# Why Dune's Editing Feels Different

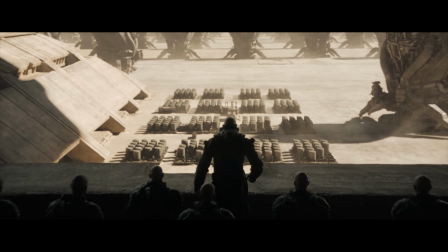0:00 Usually, when we think of worldbuilding in a film, we imagine shots like these,
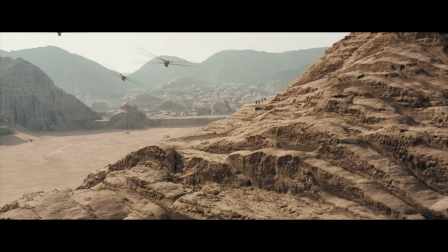0:04 sweeping wides that establish architecture and environments, or interesting exposition about the world's technology.
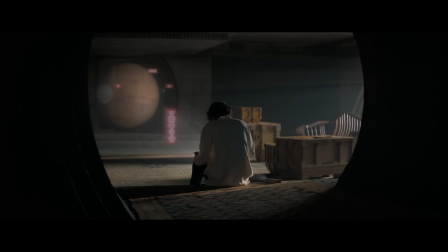0:11 Only the native tribes known as the Fremen have adapted well enough to survive.
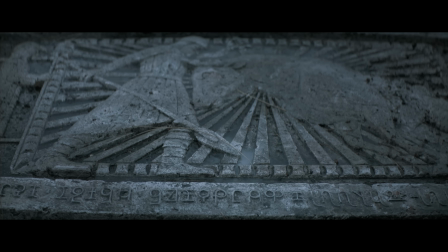0:16 But Dune places just as much emphasis on another kind of worldbuilding.
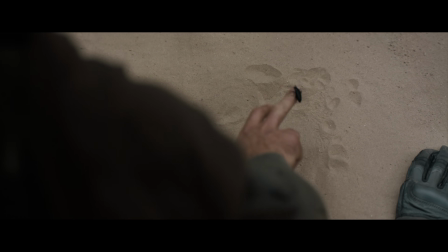0:19 By establishing many scenes with sensory details from the world instead of wide shots of locations,
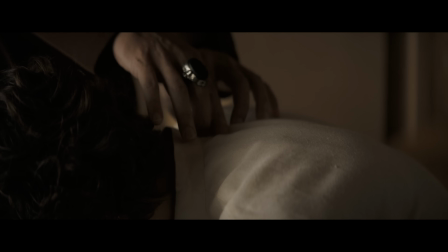0:25 the film places special emphasis on what the world of Dune feels like.
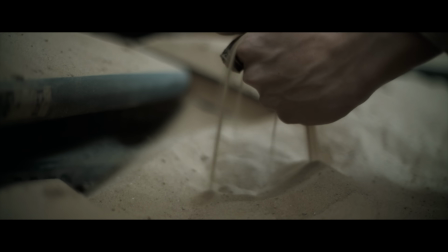0:30 I would call it brain-stemmy images. It's appealing to some part of the brain that's old and not necessarily verbal. And they're all very sensory, incredibly sensory.
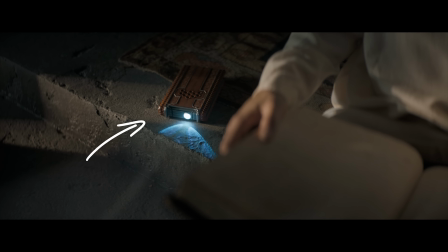0:44 That's Joe Walker, and he's not just the voice of the dictionary in Dune, he's also the film's editor.
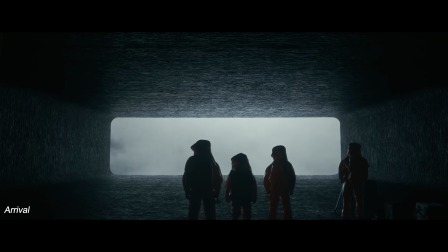0:51 Walker and director Denis Villeneuve have a well-established partnership, and they have done a lot of amazing work together, but when they tackled Dune, they took on a unique challenge.
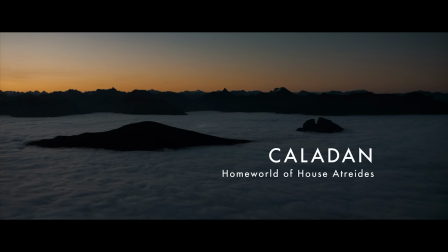1:00 Dune is a massive book with tons of characters, lots of interesting details, worlds, factions, and ideas to establish before you can even tell the story,
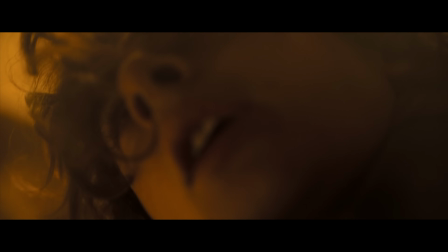1:08 so editor Joe Walker was going to need to adopt a slightly less conventional approach to editing to accomplish everything he needed to on screen.
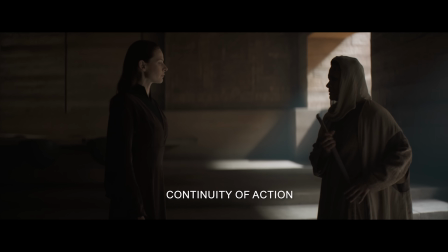1:17 I'm sure most of you are familiar with the idea of continuity. Continuity Continuity of action is when the action of a scene seems to continue smoothly from one shot to the next.
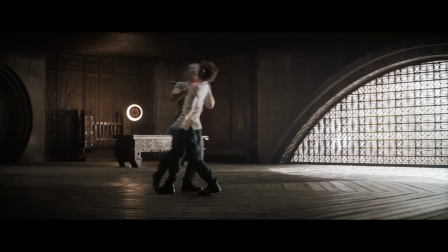1:26 For example, if we look carefully at a moment from the training scene, we can see how an action that starts in this shot continues smoothly into this shot.
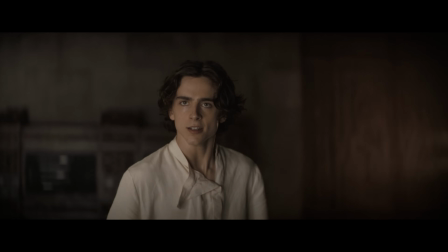1:34 Most scenes from most movies you watch broadly try to respect or maintain a sense of continuity of action within a scene.
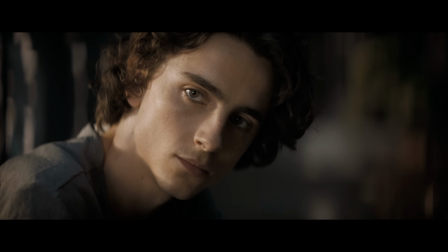1:41 But in this moment from Dune, Walker breaks continuity.
Give me the water.
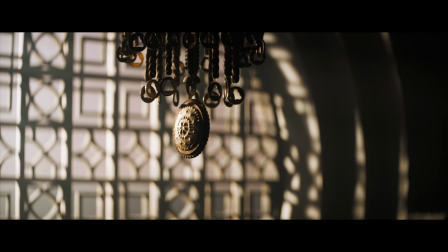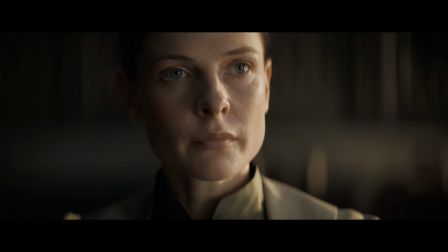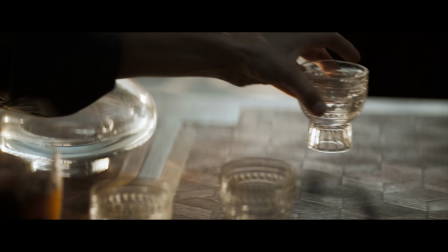1:57 You can see how the action of this shot and the following two shots don't align. The action does not continue from one shot to the next. In this moment, Walker is breaking continuity of action to signal something important to the viewer.
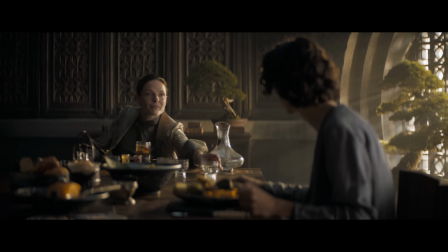2:11 Paul is using the voice to try to influence the Lady Jessica's action, but he fails.
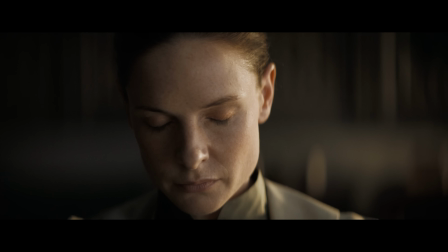2:17 The action signified in this shot only takes place in Lady Jessica's mind, not in reality, and the break in continuity helps illustrate that. It's a clever trick that communicates the idea of what's happening very intuitively and effectively to the viewer. And Walker is setting this up as a piece of editing grammar that he can use again in the future to illustrate the use of the voice. This kind of creative use of editing to get concepts across visually is necessary to effectively adapt for screen such a complex and detailed book. I think a very typical cinematic thing is simplicity and economy. And we're looking, we were looking for that in the cut, but also paying, you know, our dues to the book and also to the depth of that imagination that Frank Herbert originally had.
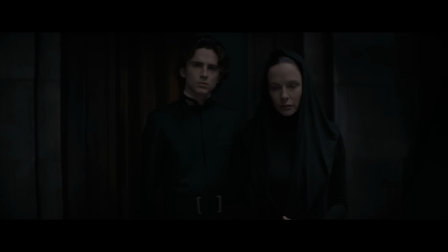3:04 Look at how at the beginning of the John Gabbar scene, there's a shot where Paul comes to a stop, then another shot where he seems to walk forward as the Reverend Mother speaks. but when it cuts back to Paul, we can see that he's still standing in the same spot he was. When she actually uses the voice moments later, there is another break in continuity, but this time the action is not reset back in time. Once Walker establishes these breaks in continuity, he doesn't just use them to signal the voice.
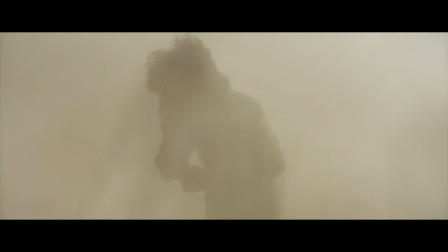3:37 He also uses them to indicate when something more metaphysical is happening in the film.
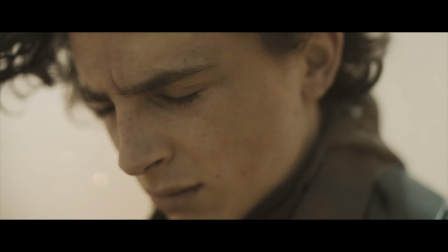3:42 For example, here during the spice mining scene, when Paul is hit by a wave of spice in the desert,
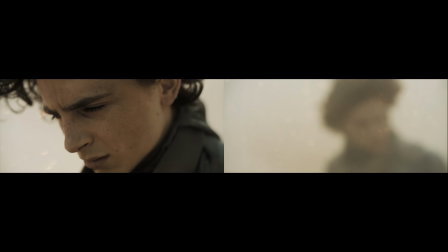3:47 Walker uses a jump cut between two similar images with a shift in focus to help indicate that something strange is happening.
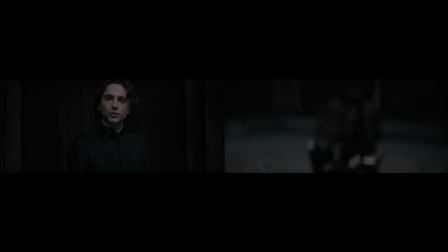3:54 It's visually very similar to when the Reverend Mother uses the voice on Paul. While the use of the voice and the visions aren't exactly the same thing, in the world of Dune they're both tapping into the world's metaphysical elements, so it makes sense to use a similar visual language for both.